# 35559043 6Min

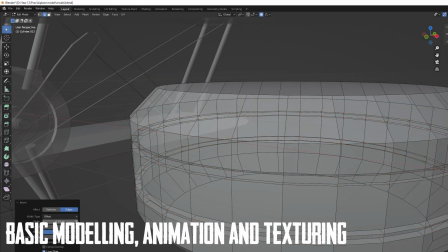[0:00]
I began the production process for Wings of War with the basic modelling of its key features using Blender.
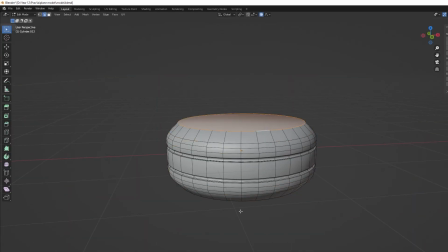[0:05]
Shown here are the wheel, engine cowling and propeller models of the biplane, with the entire plane model being completed over the course of around 2 weeks.
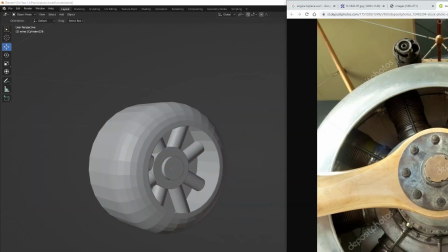[0:12]
As the most important vehicle in the project, it required a greater level of detail,
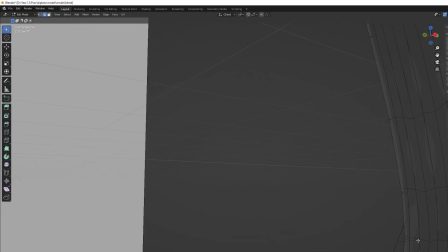[0:16]
which can be seen in the curved propeller, nuts and bolts on the propeller hub, and the high quality textures on the body of the aircraft.
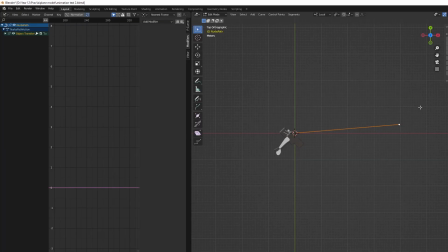[0:22]
I used image textures for the wood struts, wings, body, propeller and rudder, and I used procedural textures for the wheel and metal parts of the structure.
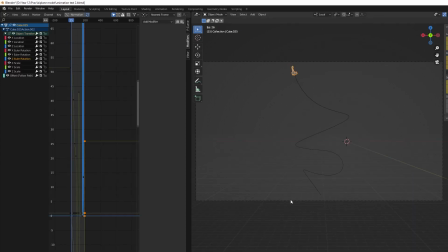[0:31]
I utilised a follow path constraint here, which created a smooth flying animation that I used in the final plane crash scene.
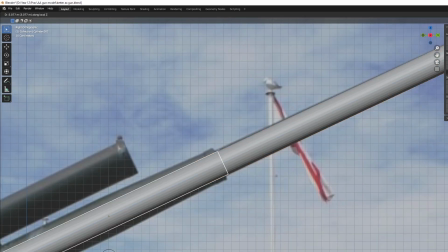[0:41]
The anti-aircraft gun also required a detailed 3D model, as it is only seen in a close-up shot.
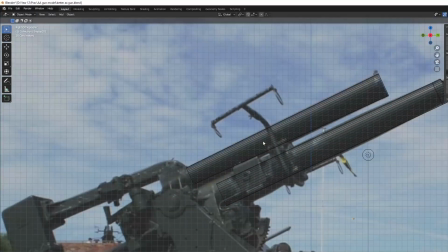[0:46]
I imported several reference images from different angles in order to make the model as accurate as possible.
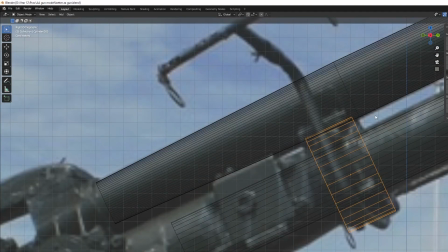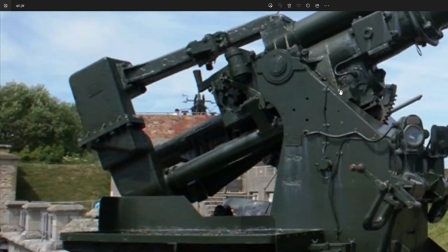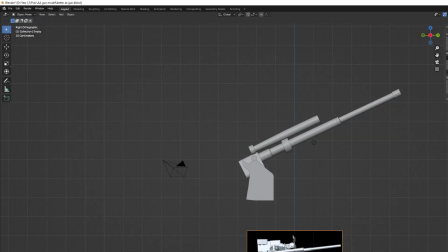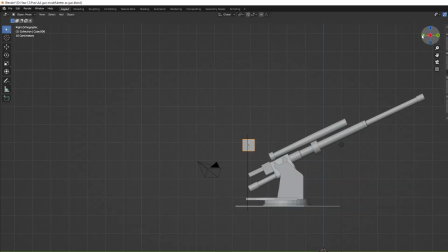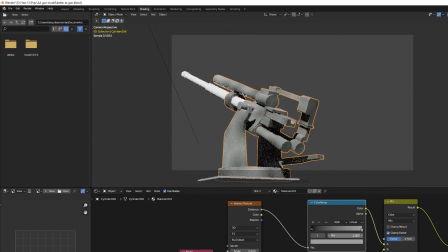[1:12]
Voronoi texture nodes were used here in order to create the subtly rusted look on the gun.
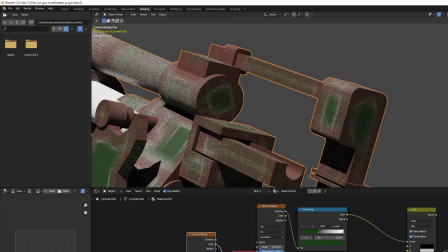[1:16]
The AA gun was animated in such a way that it bounced as it shot and turned, which simulated recoil.
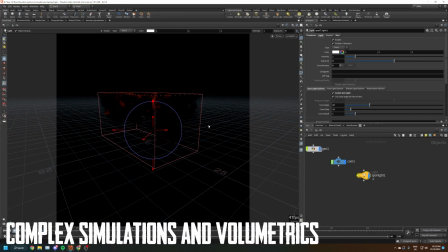[1:26]
This modelling phase was followed by a large number of 3D simulations, especially explosion and fire simulations.
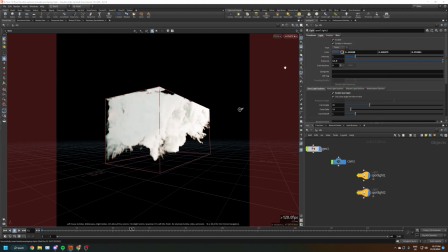[1:31]
I purchased the Houdini Indie license to create these at a high quality and degree of difficulty.
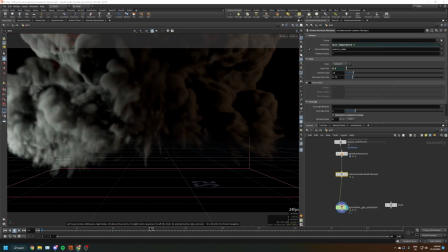[1:36]
Here you can see my experiments with different lighting conditions and smoke effects. I ended up using this specific ground explosion simulation in the final shot of the project.
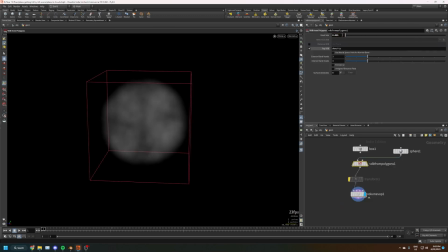[1:45]
I created a cloud in Houdini by converting a scattering of ellipses into a smoke volume.
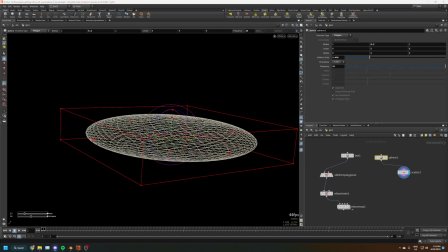[1:50]
I then exported the cloud as a VDB file, which I was able to use to fill in the sky in the majority of the shots in the project.
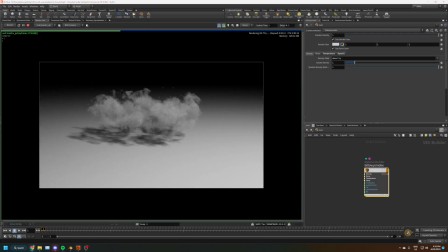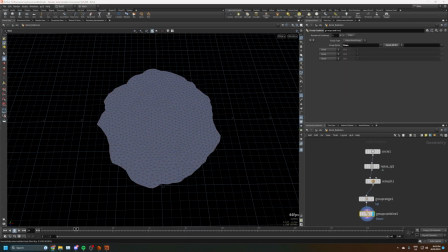[2:05]
I simulated this aerial explosion in Houdini by first taking a circle mesh, then adding noise and randomly selecting a portion of the vertices.
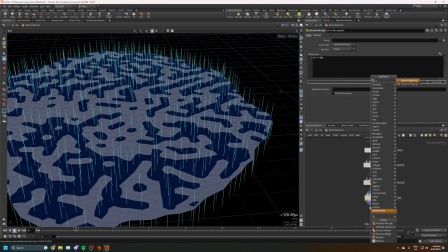[2:13]
The normals for these vertices were then randomized for both height and direction, which created the velocity for a particle network.
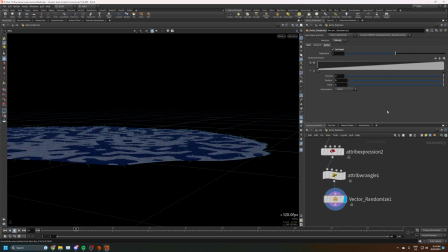[2:19]
I then converted these particles into a smoke volume and meticulously adjusted the values for density,
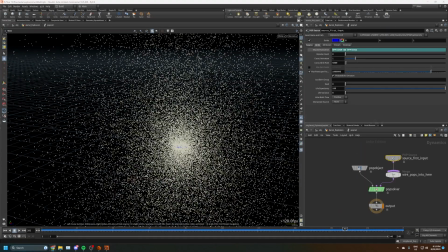[2:24]
temperature and color in order to create a central fireball with a black smoke plume around it.
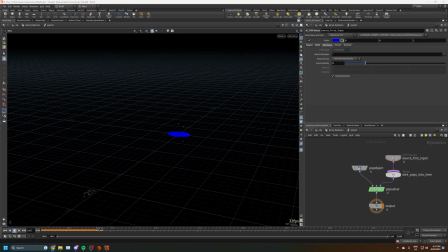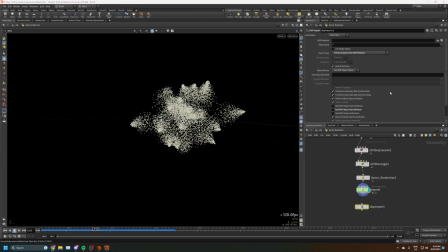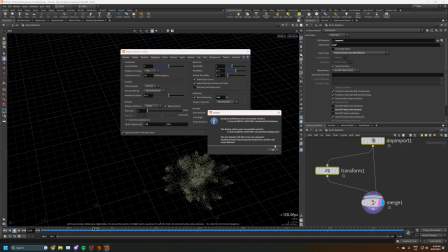[2:39]
This explosion simulation was one of the most difficult features to create, as I lacked experience in Houdini and it was impossible to work in real time.
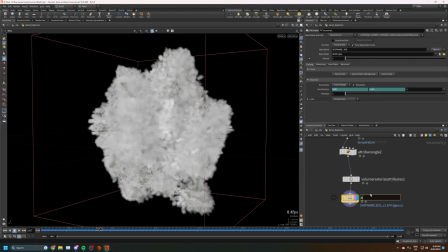[2:47]
Every time an adjustment was made to the simulation, it had to bake again, which could take several minutes.
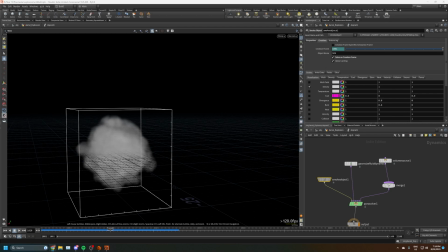[2:52]
The fact that I was unable to use Houdini on the PCs at school, alongside long render times and these other drawbacks, meant that it took several weeks to perfect this sim.
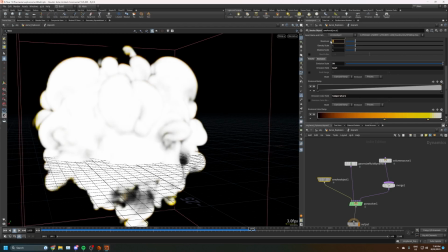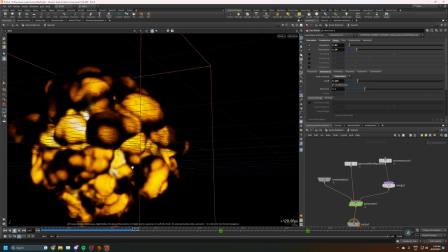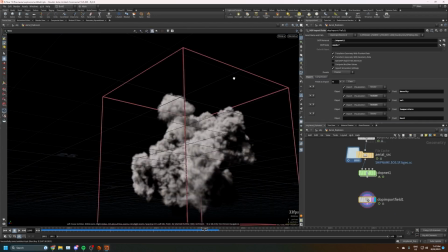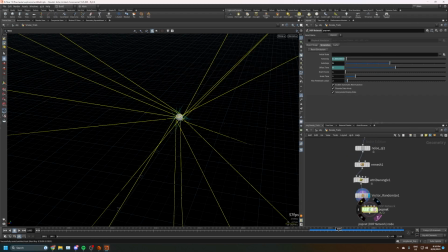[3:17]
I added smoke trails to make the explosion more realistic, and I did this by adding a cube with a noise node and emitting noise from the parallels of its edges.
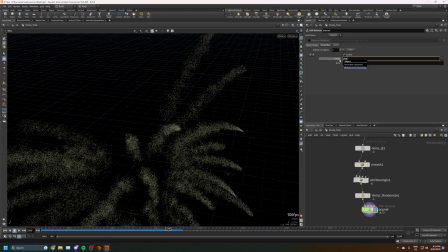[3:25]
This smoke trail simulation combined with a core explosion resulted in a combined 30 million voxels.
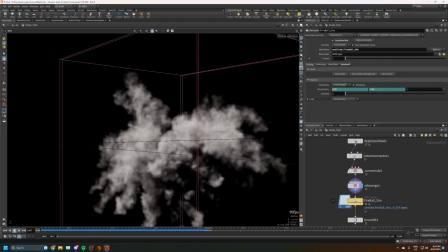[3:31]
This aerial explosion was rendered separately from the Blender animated scene it was a part of. I had to import it as a separate layer in Adobe After Effects,
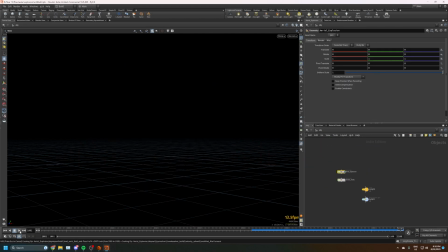[3:39]
where I adjusted the color and size of the explosion to fit the scene.
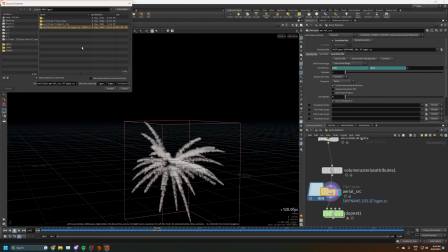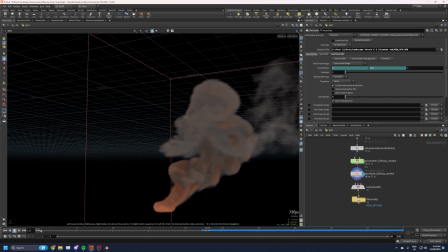[3:47]
I added the billowing smoke shelf tool from Houdini to a torus shape to create a crash site for the plane that is visible from the sky.
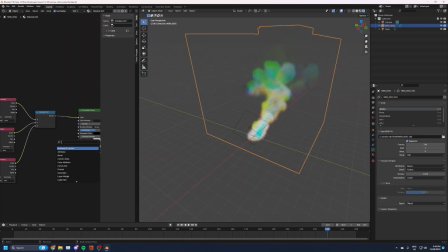[3:53]
I exported this as a VDB file and imported it into Blender in order to maintain consistent lighting with the rest of the landscape.